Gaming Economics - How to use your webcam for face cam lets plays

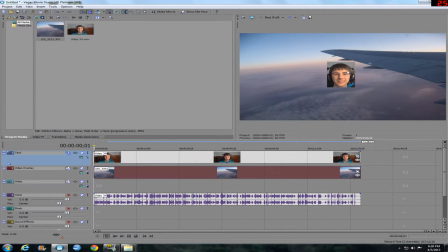But if you don't move your head outside of here, that's really good, but it's still in the center of the screen.
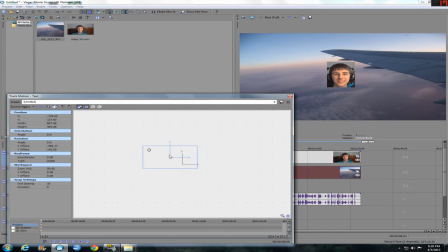So to fix this, we can go back to track motion. Oop, I just moved. You want to click on the box and move the box. And so you just move it wherever you want to.
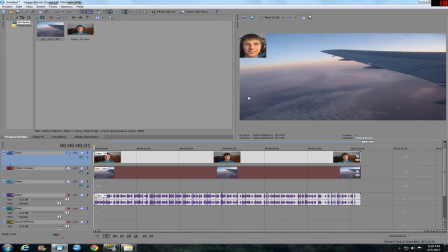So that works. Any corner will really work. The one that has the least amount of space used, stuff used, like if there's not maps or ammo counters or anything there, then that's the corner to go to.
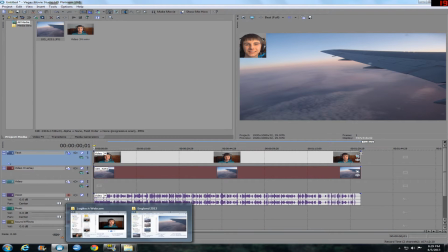Just the one that's gonna work the best. Okay, so now because I don't want that stuff, I'm going to restore this.
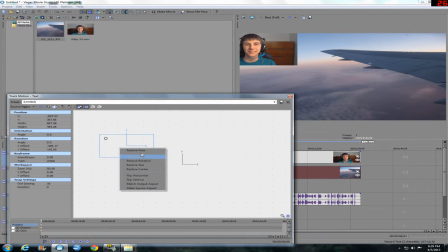Go back here, restore this for the purposes of the demonstration, restore box.
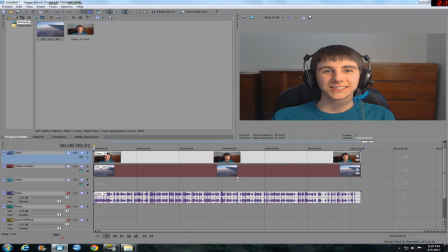There we go. For the purposes of color editing, just showing you how good it is.
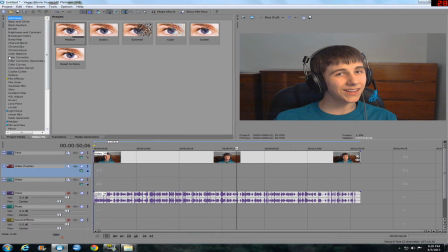There's my awesome face. There we go. I'm going to show you some good color correcting settings to use.
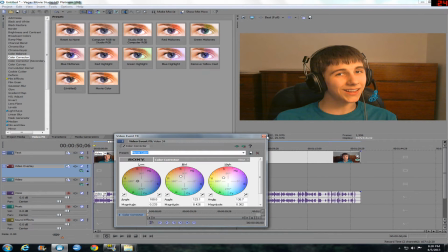Good stuff like that. You can automatically drag and drop the color corrector movie thing right there, but that's a little bit too red and yellow and stuff. So you can just toy around with this a lot. Basically, what your end goal for this part is to make it so that your face has a little bit more color.
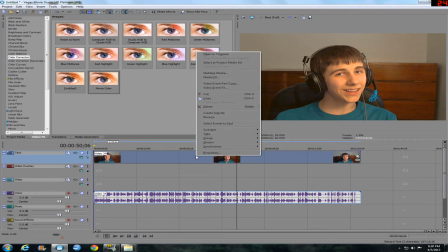It's not like gray, because if you have gray footage, that's not quite so good. So yeah, I'm gonna stop here, go to some other stuff that's quite important.
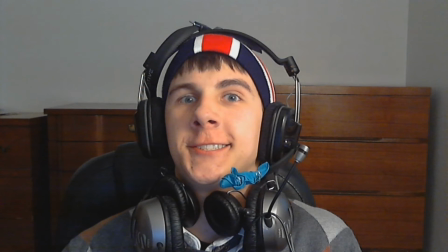So one really good thing to do is to add a lot of facial expressions.
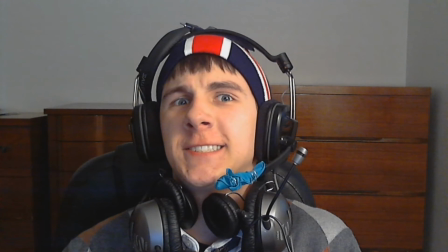Just add emotion to your video, because if you don't have emotion, that's not gonna be very funny. People come here not to see your face, as beautiful as it may be.
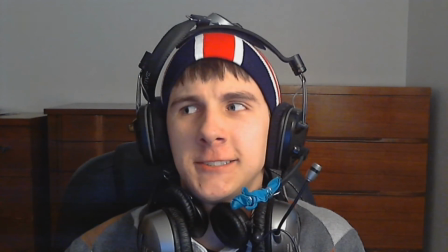They come here to see your facial expressions, because that's really what makes a face cam let's play worth watching,
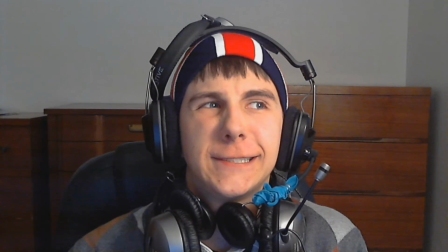is the facial expressions, because there's nothing else there worth seeing in your webcam.
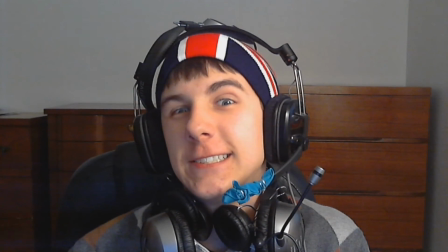Not your room, not your face. Now, of course, you don't want to be like this, because this is just plain flat out ridiculous,
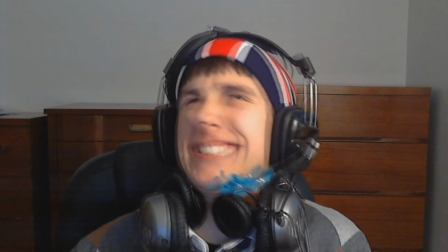but find your happy medium, be entertaining, don't just sit there the entire time.
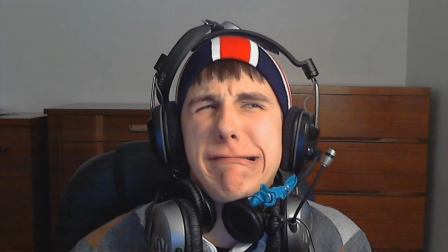Be entertaining, because that's going to get you more places than just having your face there.
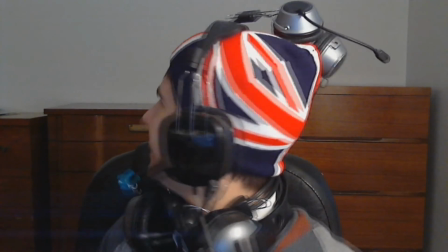That just actually shows poor video work ethic and stuff like that.
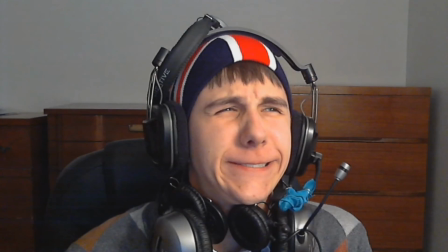Like, it just shows that you're not very funny if you don't have a lot of humor and stuff in your video.
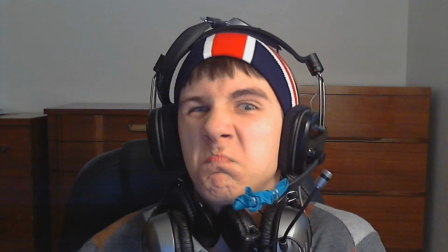Humor like, yeah, you know, vocal expression, face expression, just stuff like that.
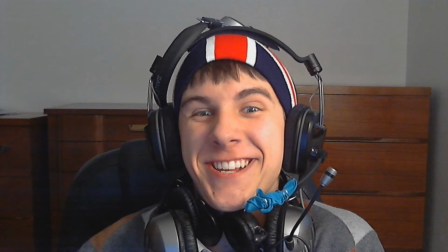Make sure that you're entertaining. That's the bottom line.
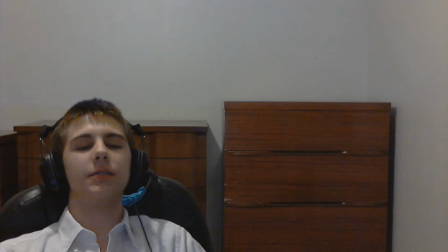Now, over the screen right now, I'll have a video of me demonstrating what exactly it looks like if you... Like, some people actually make this mistake where they have the entire
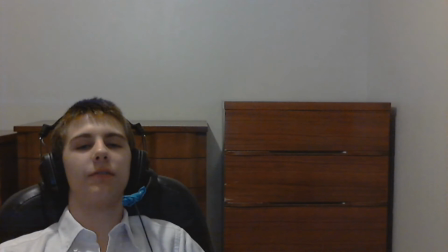screen pretty much dominated by their room, and they're pretty much just laying back in a corner, really looking kind of apathetic, and that's really not what you want to do. So avoid what I'm showing on the screen. Of course, if you like sit upright, then you could just like pan it over to the box and just eliminate the rest of the room.
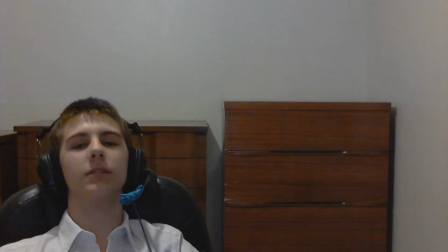That would be fine, but just try not to record your entire room, because it's not interesting.
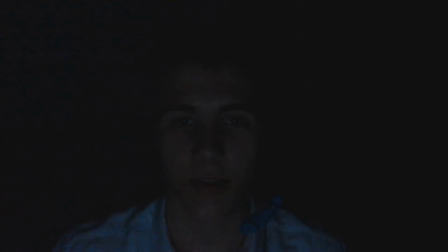Now, in conclusion, let's briefly touch up on the topic of having a really dark room for the background if you're using a webcam. Now, for most FPS simulators, things like that, I would not recommend this at all. But if you're going to be playing a horror game, maybe this could be pretty good,
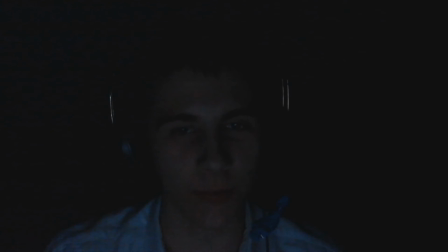because you want to immerse your audience and everybody into that kind of aroma, per se, of just like, this is a dark and creepy game. So if you could have a black background, that might be pretty good.
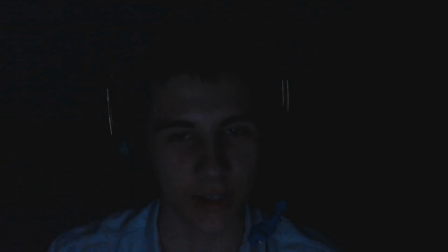Now, you want to make sure that you have a good enough webcam to cope with this, so you don't just get blurry blue lines across the screen. You want to make sure that it actually looks good.